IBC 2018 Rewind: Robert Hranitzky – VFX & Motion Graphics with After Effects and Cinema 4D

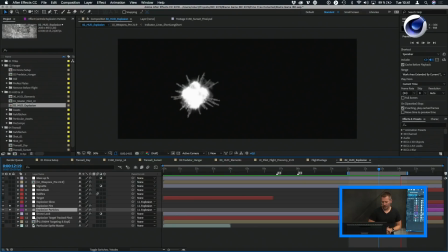[40:46]
So you have a little bit of explosions. And again, with this thermo night vision look, usually what happens is everything that is hot is white, and everything that is black is cold.
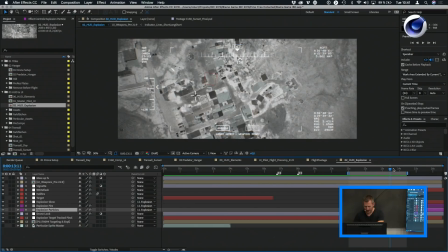[40:56]
So if I show you everything, you will see that once the explosion happens,
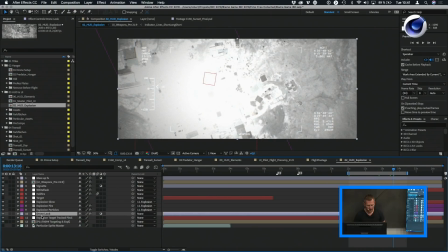[41:03]
you have this white flash, but the look is below the explosion. So if I would have the actual drone look above that, it would not work because it would be like a black or dark area.
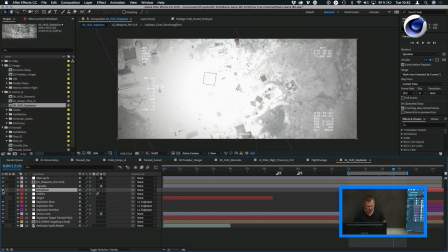[41:16]
So this has to be below that. There is a white flash that's just with the add mode, just to make this overexposed look. There's also a little detail like where the rocket is flying in.
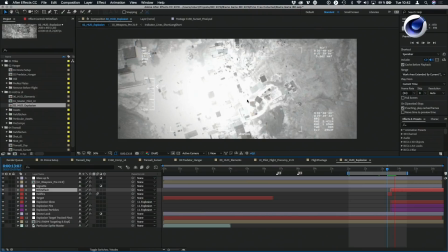[41:29]
And again, very important shot for the narrative of the story. So I had to make sure that this works quite nice.
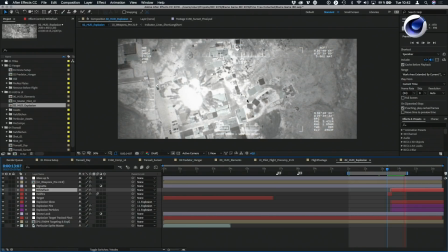[41:36]
Actually, I tested it, put this on my phone, showed it to a friend, or actually friends, and said like, so look at this.
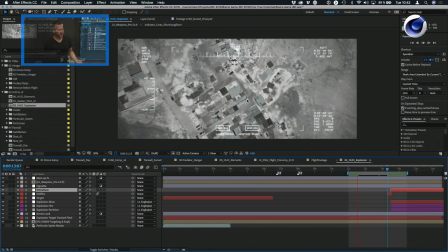[41:43]
And they're like, oh, that's terrible. And it's like, yeah, it is, but it's not real. And they're like, what do you mean? I thought it's from the news. And they're like, no. I created that on my computer. And they were like, oh, really? Okay. So that kind of told me that the shot works more or less because it looks believable. Of the news that unfortunately we're used to seeing. So this is how that was created.
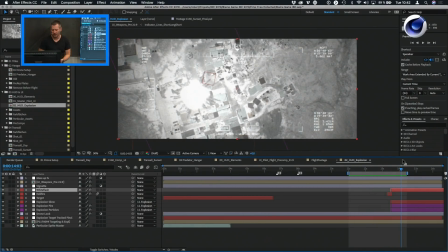[42:03]
And again, it's not a perfect explosion, but it's only on screen for maybe a second or so. So I think it works quite well.
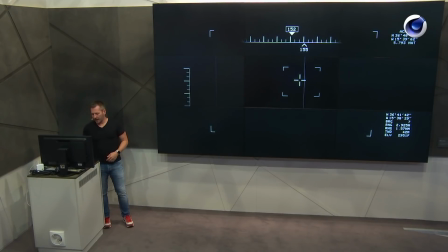[42:13]
And this is a quick breakdown again of all the elements that were used.
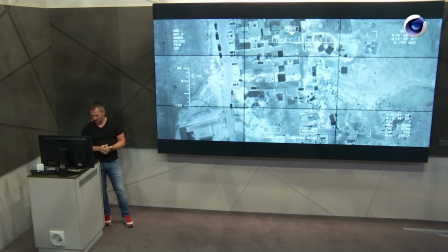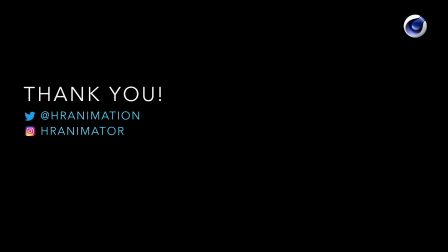[42:23]
And with that being said, thank you so much for joining me this early in the day. My name is Hranitzky, and stay tuned for another exciting presentation that's coming up in about 15 minutes. So hang tight. Thank you again for everyone online, and see you soon.